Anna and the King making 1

I love animals, the elephants are cool, they're really sweet, you know, you put the trunk up your face and swim.
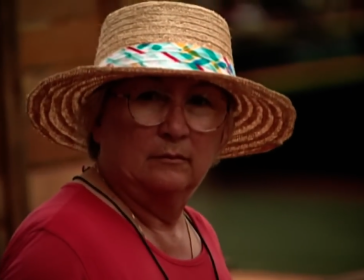Orchestrating the film's elephant scenes required veteran animal trainer Rona Brown to lead a team of 56 Mahut trainers. The elephants have come from all over Malaysia, so the initial job was to get the elephants together so that they get to know each other,
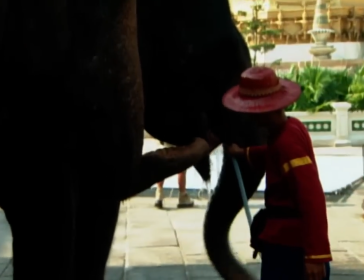so that they like each other, find out who's going to be boss. When they put their trunks in each other's mouth, it's like a testing instrument.
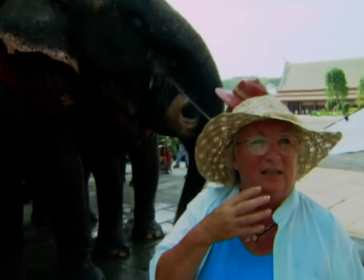They're seeing if there's anything between that the other one's eating. It's also a social gesture. I love the elephants.
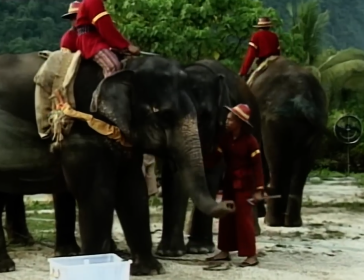I have to say, I think that's been probably one of the best parts of the movie, is seeing the big elephants and how sweet and gentle they are and how smart they are.
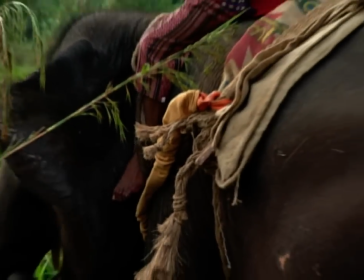And the mahouts, their owners, who love them, who spend day and night just thinking about them and taking care of them and feeding them. And the elephants, in some ways, are really the emblem of the film.
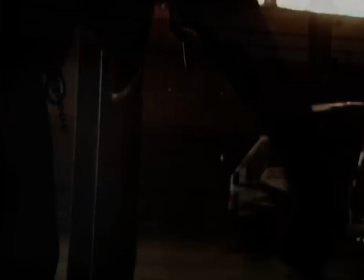Although elephants live here in the heat, they mostly live in the jungle under the cool shade.
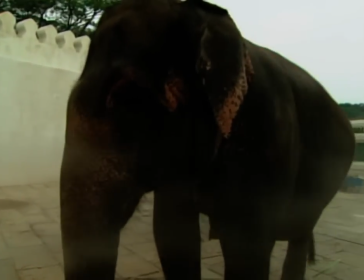So I have cool fans. It's like a cool mist that bathes the elephant in cool water.
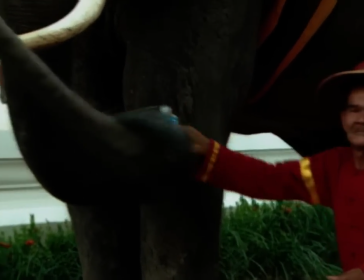And they just think it's the most wonderful thing. But it's very important that the elephants are happy because they have no choice to come here.
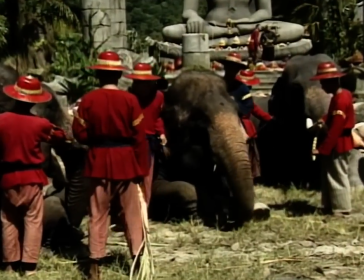We all have a choice to come. They have no choice. We've asked them to come, so they must be happy.
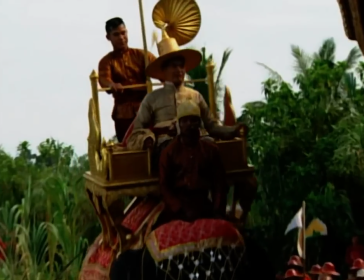Together, side by side. Another challenge for Brown, teaching star Chow Yun-Fat how to ride. The seat's just right on their shoulder, so if you move, you can feel your chairs rocking, rocking, rocking, rocking, you know, left and right, up and down, you know. They've been so cooperative. They actually have been the best actors in the movie. You were fabulous.
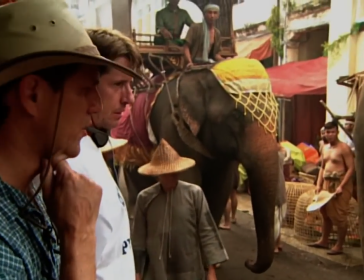He was fabulous. All right, good. We got that going for us. You were so good. Good boy.
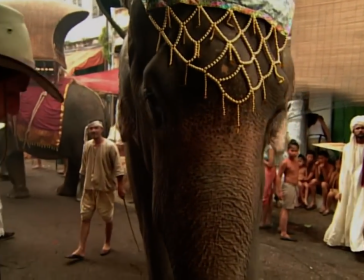It was so good. Good boy. The other day we were shooting a scene where it's the big procession,
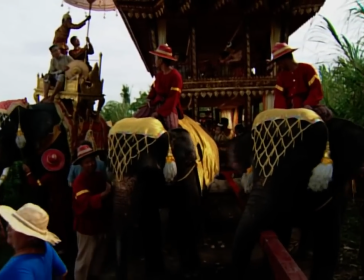the cortege going up to the rice paddies and we just have tons of elephants and horses and hundreds and hundreds of extras and we're pulling this big golden chariot.
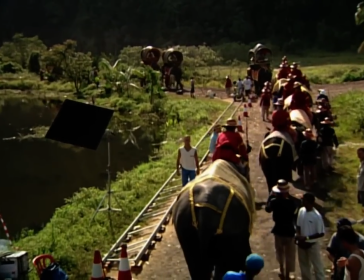There's a certain element of surprise because you don't want to just constantly dwell on the fact that you have this many people. It's incidental to the king and so in a sense it becomes sort of incidental to the movie
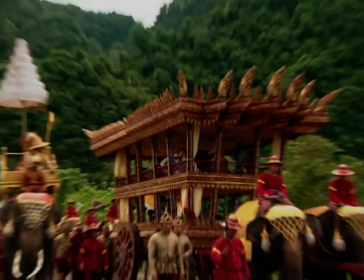but for an audience seeing it fresh for the first time it becomes really extraordinary.
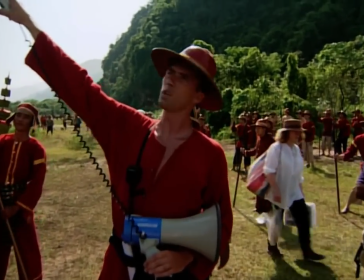This finger up here on the back with the king hasn't had his hair cut. It took probably three days just to figure out where to put everybody. We shut down a lane of the freeway to bring the extras in.
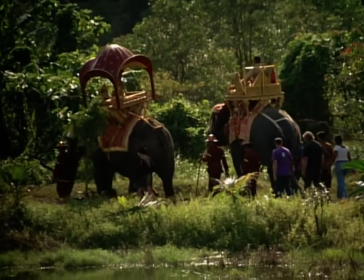We knew once we started that was it the road was blocked we couldn't get anybody anywhere. That was truly like a military operation and had to be conducted as such.
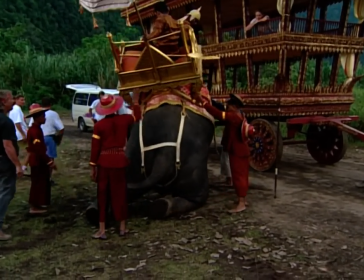We knew that we had a certain amount of time to do it before the elephants got too hot, so we had two sets of camera positions.
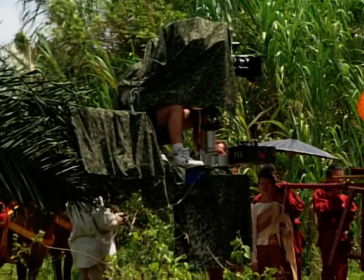We had five cameras rolling and a helicopter. We've done helicopter work.
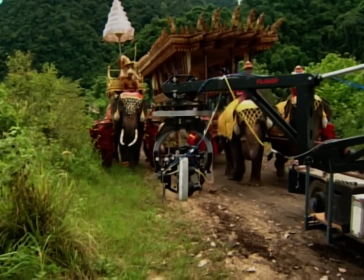We've done a lot of work with a Libra head on a crane to smooth out things when we're riding along with elephants and carriages and things like that.
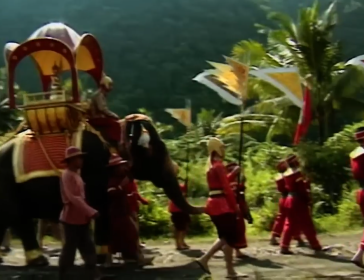So, you know, there's a lot of special devices that we have to use under all the different circumstances that we're filming to sort of make things work out. We stop again. We stop again. We've put all our principals in their most glitzy costumes and the King's Elephant
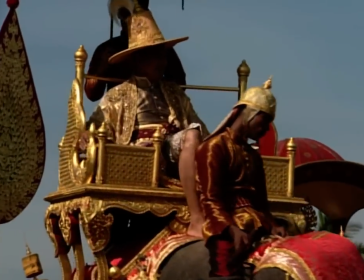we remade the mahouts costumes so that they went with all the elephant trappings we
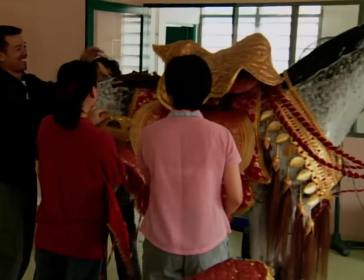made them extra special we upped the number of horsemen so we've got 75
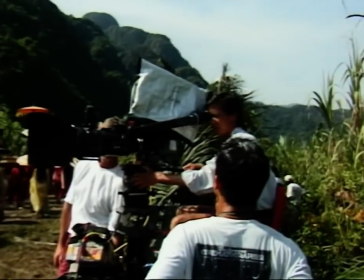horsemen who wear quite elaborate costumes it's also nice because red is
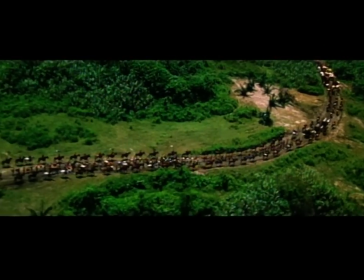the predominant color and it's shot against a very lush green landscape this
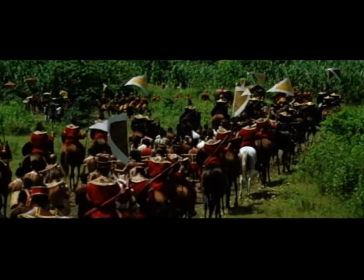is life the way you know you've never seen it before and you know we'll probably never exist again
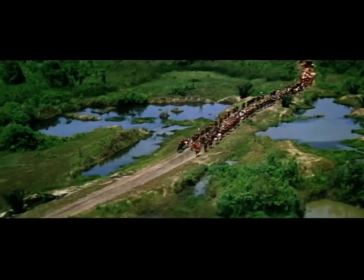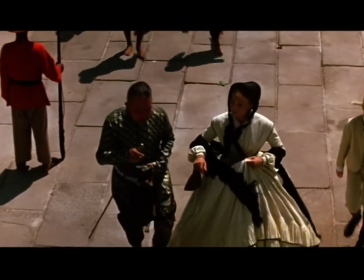when presented to his majesty you and son will remember to touch forehead to
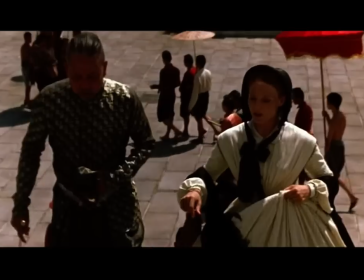floor excellency although we have become better acquainted with your custom We have certainly not forgotten our own.